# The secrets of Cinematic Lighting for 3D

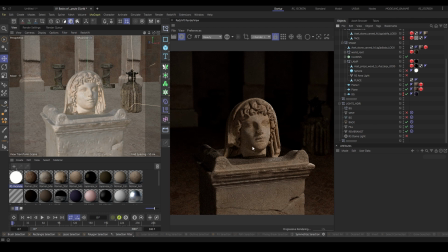501s
So where is this light coming? And for that, we need to use that concept of motivated light. And regarding that, and for that, we create this lamp inside, this model.
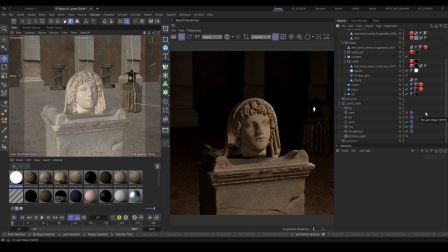518s
So if you try to see now that the scene looks a little more realistic, it's super subtle, but you understand that this is saying to you that this light over here come from this.
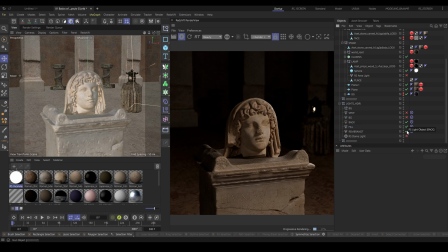534s
Even that if I just put that alone, you see, it will not light up nothing.
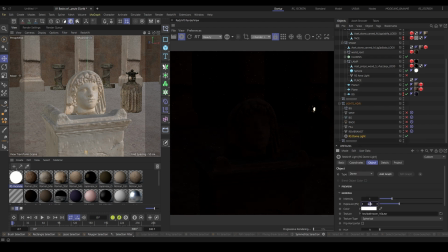542s
And I have a dumb light. Imagine if I don't have anything. It's like a dumb light, black. So that light is not illuminating nothing. But when we have as a resource in our scene,
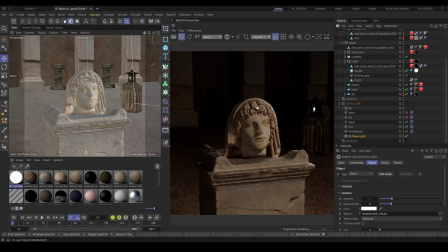560s
it's like your mind is telling you that this light here, it's coming from somewhere. And if we also add a background, it will create this more, appealing look and feel of something is happening there,
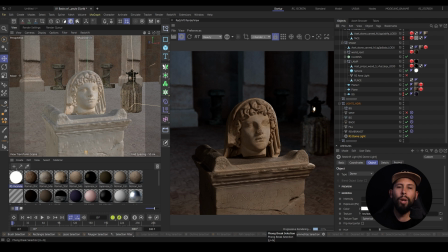581s
And of course, you will have this file to check it out. So the task for today is to check these files, to download everything, and to see one movie or maybe a combination of scenes of movies, and to understand the concepts that we just teach today.
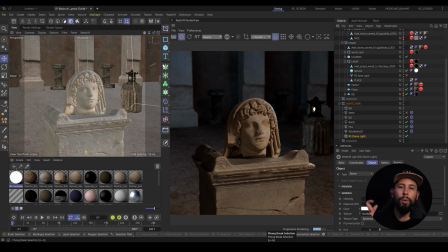600s
Remember, 3-point lighting, key light, fill light, backlight, then the background, then the position of the key light and the position of the lights, then what feeling are provoking the colors and what feeling are provoking the harsh shadows,
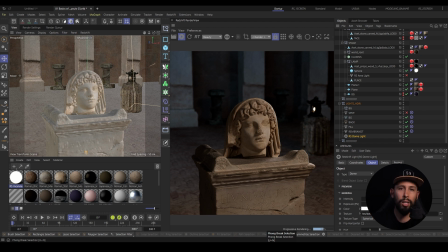616s
soft shadows, and everything that you are seeing, because these concepts are going to be super useful for what's next. And you see how we can translate this into 3D also, and we light up our scenes in a better way. So hopefully you have a lot of value on these lessons. Please comment on Discord.
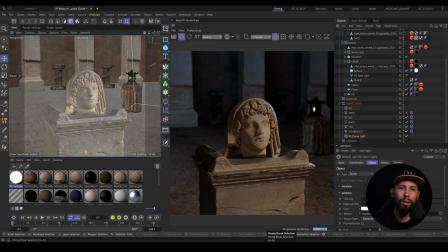635s
So any task that you have there on Discord, please comment it. I will start to uploading some photos also on Discord today, for you can understand more these concepts and to see where the shadow is, where the light is, and to see how we can
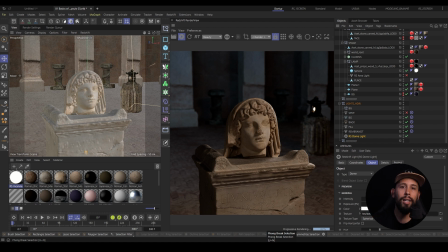652s
examine these scenes and create a 3D scenes with those type of layouts. That at the end, that's the goal, to emulate the real world layout into your 3D. So thanks for watching this, and I'm super happy to start this challenge.
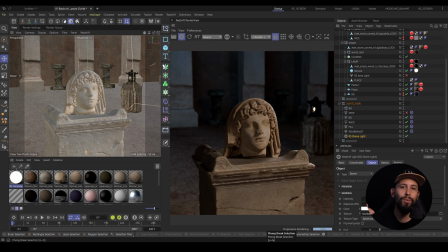669s
So let's go. It's a long way now, and let's do it. Come on. See you in the next lesson. Take care.